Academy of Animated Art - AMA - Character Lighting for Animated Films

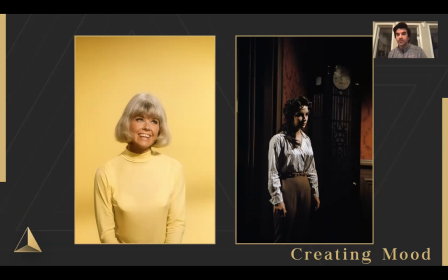Like look at her screen left eye, super dark shadows on that eye we don't even see it so that means like there's something hidden there's something dark there's something sinister versus the woman on the right or the woman on the left there's like barely any shadows at all she's totally frontally lit this
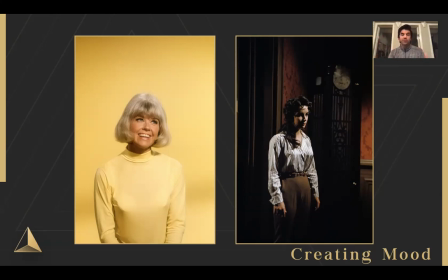could be like her driver's license photo it's soft and the shadows that are there are super soft we got bright colorful colors we've got a whole thing going on there so not a lot of difference in subject matter but just the way that it's approached in the lighting is going to be very
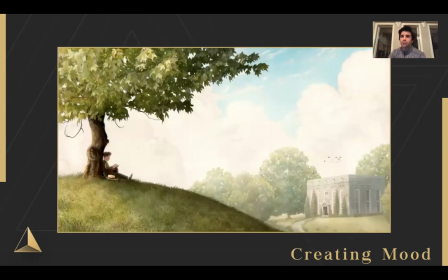different. You can take a look at changing mood over like seasons and different times of day. So just by color schemes, just by look, you know, there's only mild differences between these three shots, but it's the color scheme.
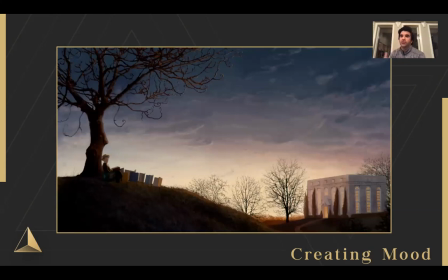It's the way that the lighting is flowing is going to change our perception and our mood towards those images.
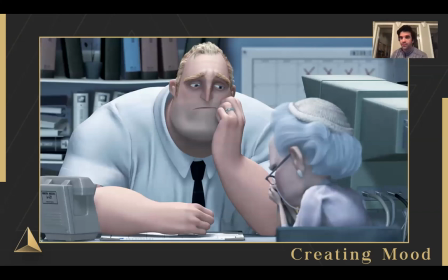One classic example that I always give is from the original Incredibles movie. So you've got Mr. Incredible, right? He starts off as a superhero, then they cut to him later on as he's in this insurance job and it's awful. He hates it. Just look at his skin tone. He's a flesh-toned character.
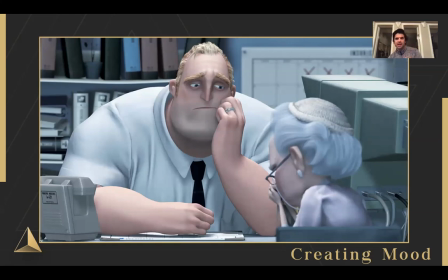He's usually much warmer than this. Much less, a lot of blood in his veins, you know what I mean? But in this climate, in this setting, he's super bummed about his job. His job sucks.
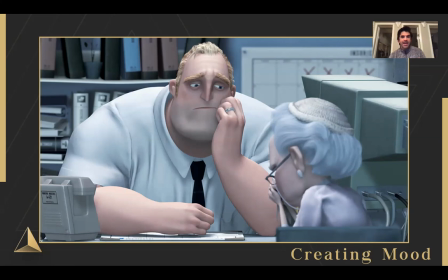He's got to tell this old woman she's not covered under insurance or something. and what the artists are doing in this to kind of emphasize that move to emphasize that he's kind of being drained of life that this job and this life is just draining him they really allowed the blue colors of
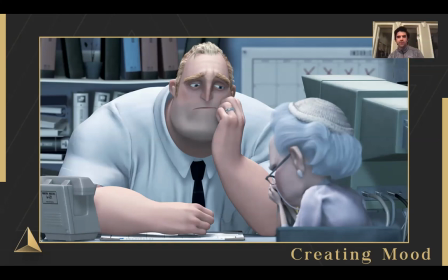those lights to hit him and kind of sap that energy out of him and so now he looks great he almost looks sick versus
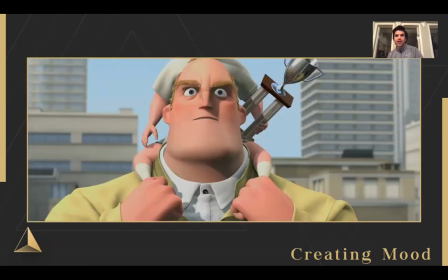at the end of the movie when he's got his family together and they're about to fight the bad guy look how much warmer his skin tone is like go back and forth here. Such a massive difference between those two elements, right? So just by that like subtle thing, we can really kind of change that mood and change that idea.
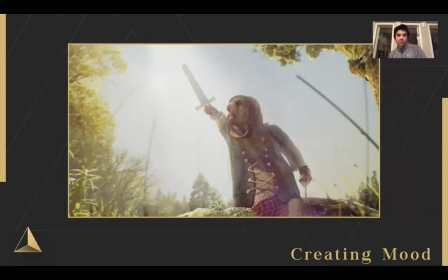We can do hero versus villain, like obviously like a shot like this where the hero is like going towards the light and there's lots of, you know, fill value in the shadows and there's lots of saturation, lots of good things going on versus something like this.
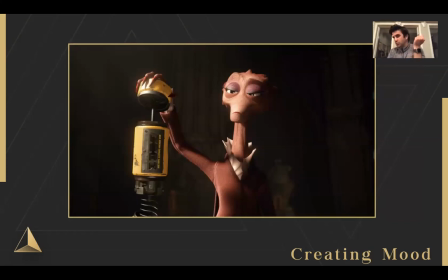You know, we don't even need to know the stories. We don't even need to know what's going on. Like if I tell you, guess who the hero is and guess who the villain is, I think you'd be pretty quick to tell the difference between the two.
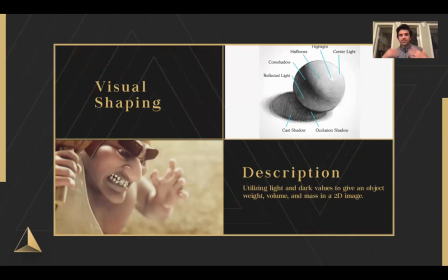So you guys know that, you know, creating a motion, that's a pretty straightforward one. Visual shaping is a little bit different. So the medium that we're working in film and renders and all that stuff, it's a 2D image, right? It's like a painting or a photograph.
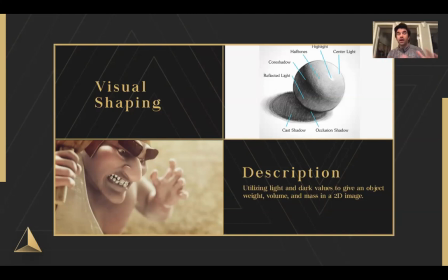And what we need to do is create light to dark fall off and light to dark value differences over that image to give the objects in that image volume mass depth um like just like like physically fill up the space so we can kind of see them and also we don't want to
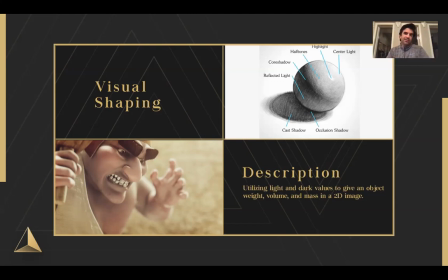create flat regions because that looks too cg it doesn't look uh super cool even in like super stylized stuff like spider verse or something like that you're still getting variation in
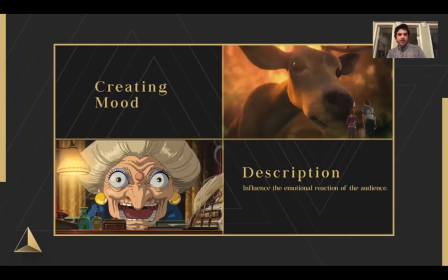tones across certain elements um oh sorry um
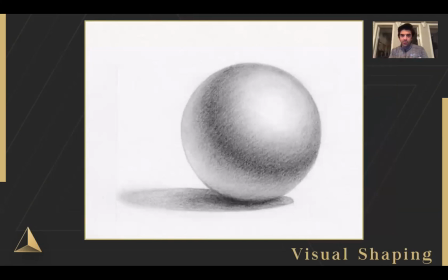so in this example like what are we talking about when we're talking about shaping because I bring it up all the time in my critiques and I just want to make sure we kind of establish it because like I said it's just like a trick of
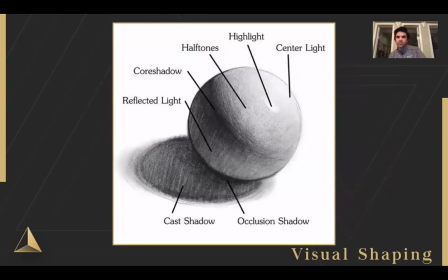the eye so we take an image like this it's just a simple sphere sculpted and it's it's not a circle right we can feel that it's a sphere we can feel that it has volume mass to it and we do that by getting these these variation in tone so we've got the you know light source coming in from the screen right side it's hitting the object you can see it kind of goes from
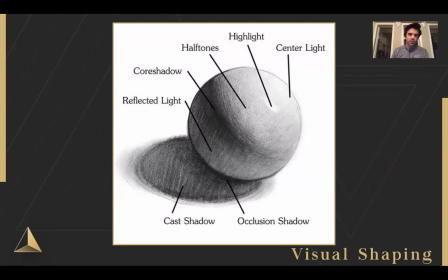the center light to the half tones, the core tones, which is the darkest point. And then the reflected light, the light kind of bouncing up underneath it versus the occluded shadow, which is just beneath it. And they cast shadow off to the side. We also got the specular highlight, which is just a reflection of the light source.
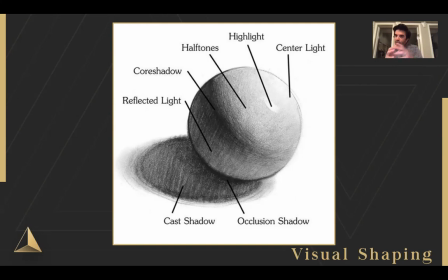So that's like the basic, like the most basic shaping thing you get, like a sphere and just like getting that rounded and getting that rounded feeling so it doesn't look like a circle.
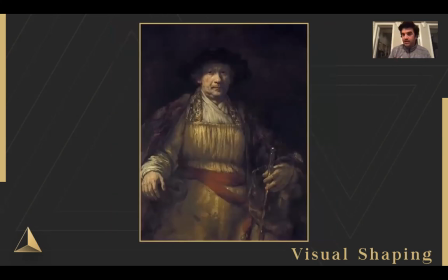One of the masters of shaping in history for character shaping was Rembrandt.